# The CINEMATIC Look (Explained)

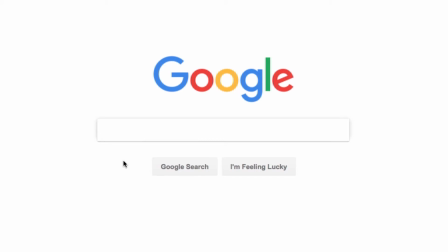There is probably no doubt that the term cinematic is heavily connected to aspiring young filmmakers these days.
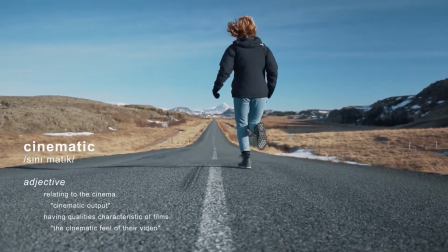Some might consider it a trend originating mostly in YouTube tutorials and similar media, even though this might not be true if you look at what actually makes footage look cinematic.
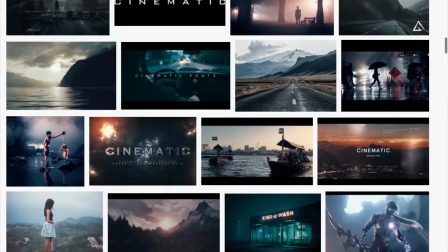And I don't want to give you another color grading tutorial telling you how to put some teal and orange look on your footage and everything's fine,
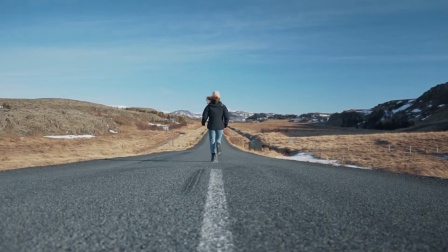because there are a few key factors that are really important to make your videos actually look cinematic. And those are things you can do within almost every camera.
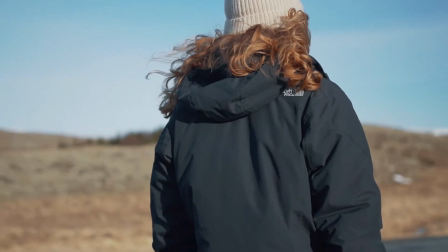A cinematic look often consists of footage played back in 24 frames per second,
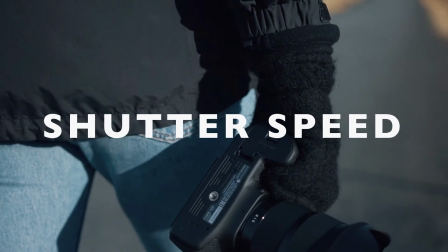with a 180-degree shutter angle giving you a soft motion blur.
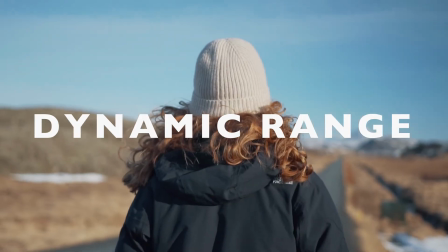And there's also a certain amount of dynamic range, making both bright and dark areas of the image easily visible.
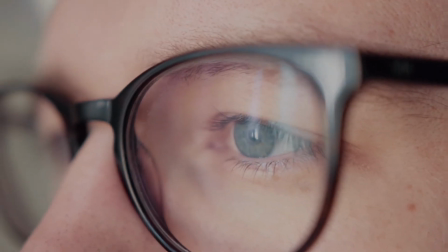These three things, 24 frames per second playback, motion blur and dynamic range,
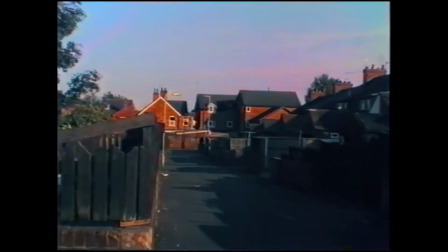are simply more compelling to our eyes than, for instance, 50 frames per second camcorder-like footage.
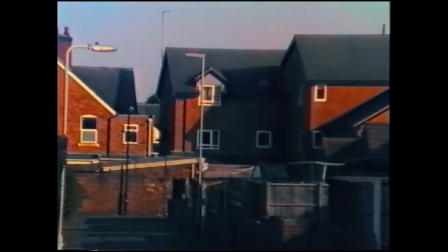And that is simply because it looks more natural.
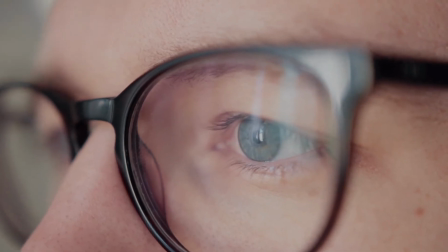If you think about it, 24 frames per second is a frame rate that just feels realistic to our eyes, since it matches the image frequency of our brains.
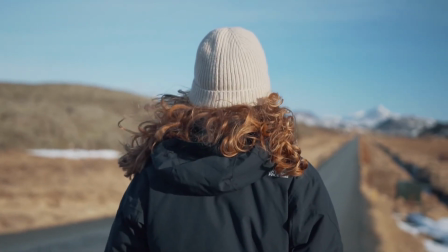We also see motion blur in reality and have a good dynamic range, seeing both highlights and shadows easily together.
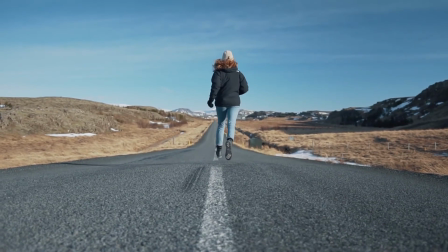So how can you now achieve this look with no matter what camera you're using?
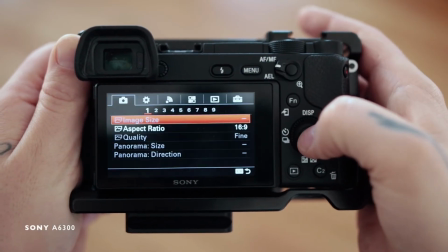First, you simply need to put your camera in 24 frames per second recording mode.
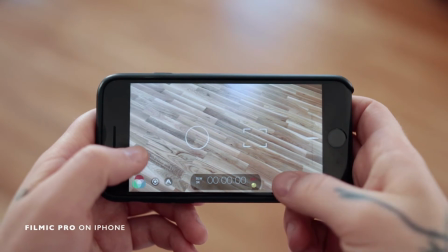25 frames per second also works if you want to shoot in PAL, but I personally would recommend switching to NTSC mode,
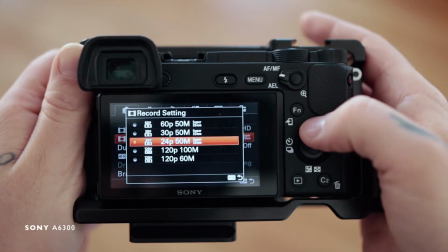because that equips you with some more common frame rate options like
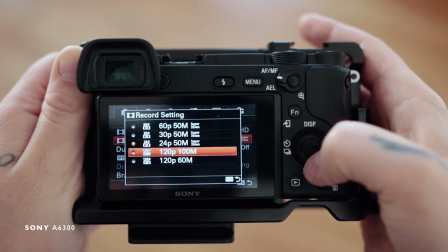60 frames per second or 120 frames per second for super slow motion.
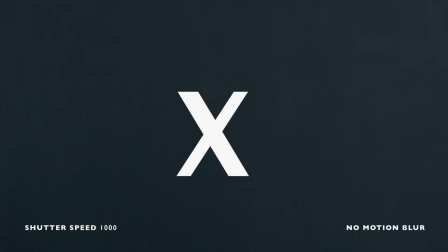When it comes to the shutter speed, the 180-degree rule simply says that your shutter speed should always be around double your frame rate.
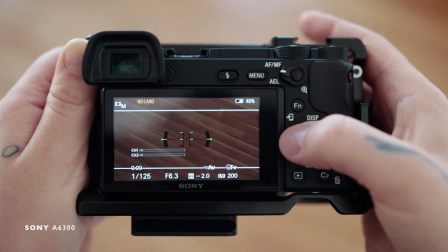So for most consumer cameras, when shooting in 24 frames per second,
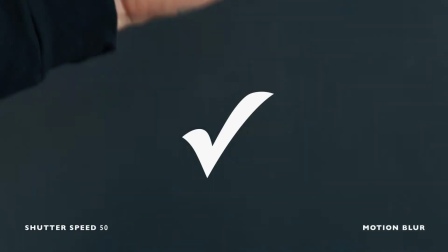that means a shutter speed of 50 or 1/50th is the closest you can get.
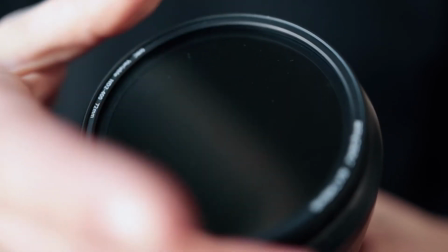If your shutter's too bright with the correct shutter speed, you need to put on ND filters to help you compensate for the light coming in.
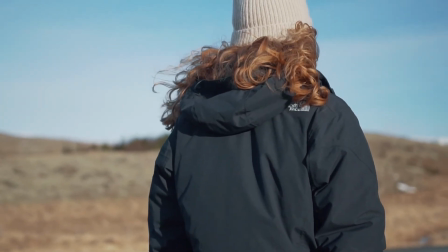Keep in mind that if you increase your frame rate for slow motion footage to 60 frames per second, for instance,
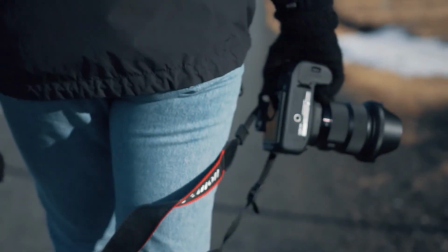you also want to increase the shutter speed to 120 or 125 depending on the camera you're using.
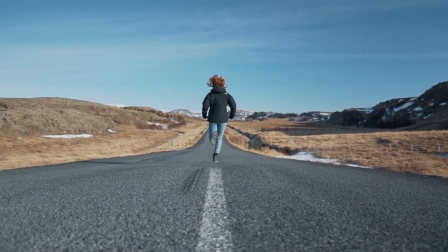And don't forget to reinterpret your 60 frames per second or 120 frames per second footage to 24 frames per second before you start editing. But now let's talk about dynamic range.
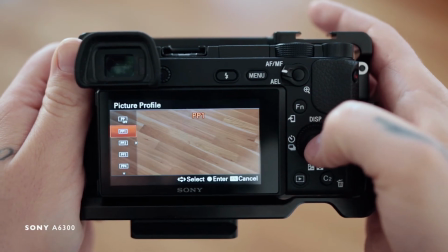Simply said, you definitely want to shoot in a picture profile that gives you the most dynamic range.
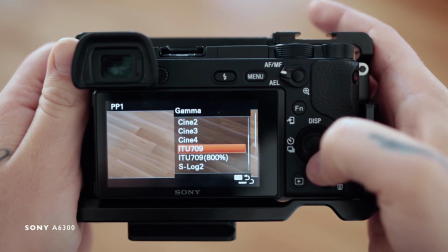This can be a log picture profile as found on Sony cameras or more professional cinema cameras,
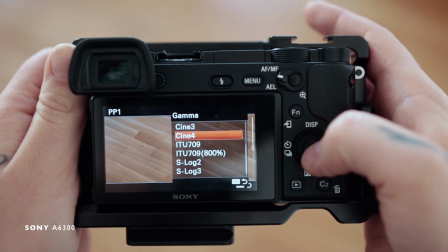or a profile that is often called cine-like or cine.
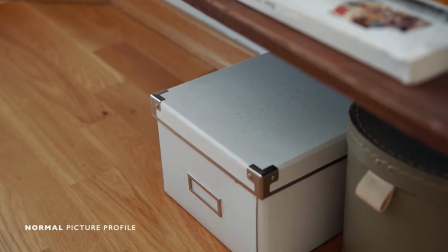And what most of these cine-like profiles do is they just pull out the contrast and
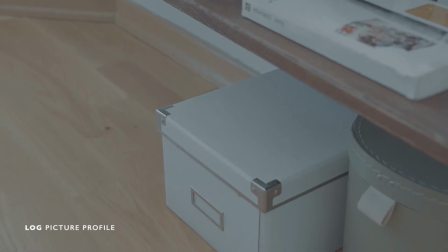saturation that is often already added in camera with normal picture profiles, and that way give you more flexibility in post when it comes to coloring your footage. I personally recommend not to mess with the internal settings of each picture profile, just select the one that works best for you and leave settings like contrast and saturation to default. But now let's recap.
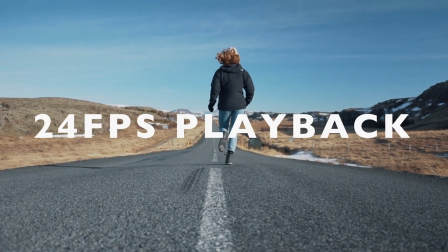If you want your footage to look cinematic, make sure to shoot or playback your footage at 24 frames per second,
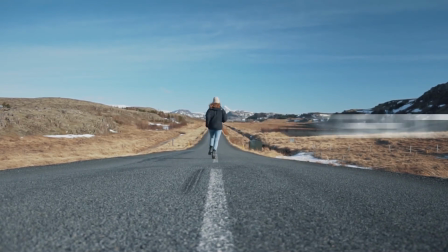set the shutter speed to around double your frame rate, and choose a picture profile giving you a good dynamic range. So I hope you guys found this video helpful. If you have any further questions, don't hesitate to leave them down in the comments. I'm really happy to answer all of them.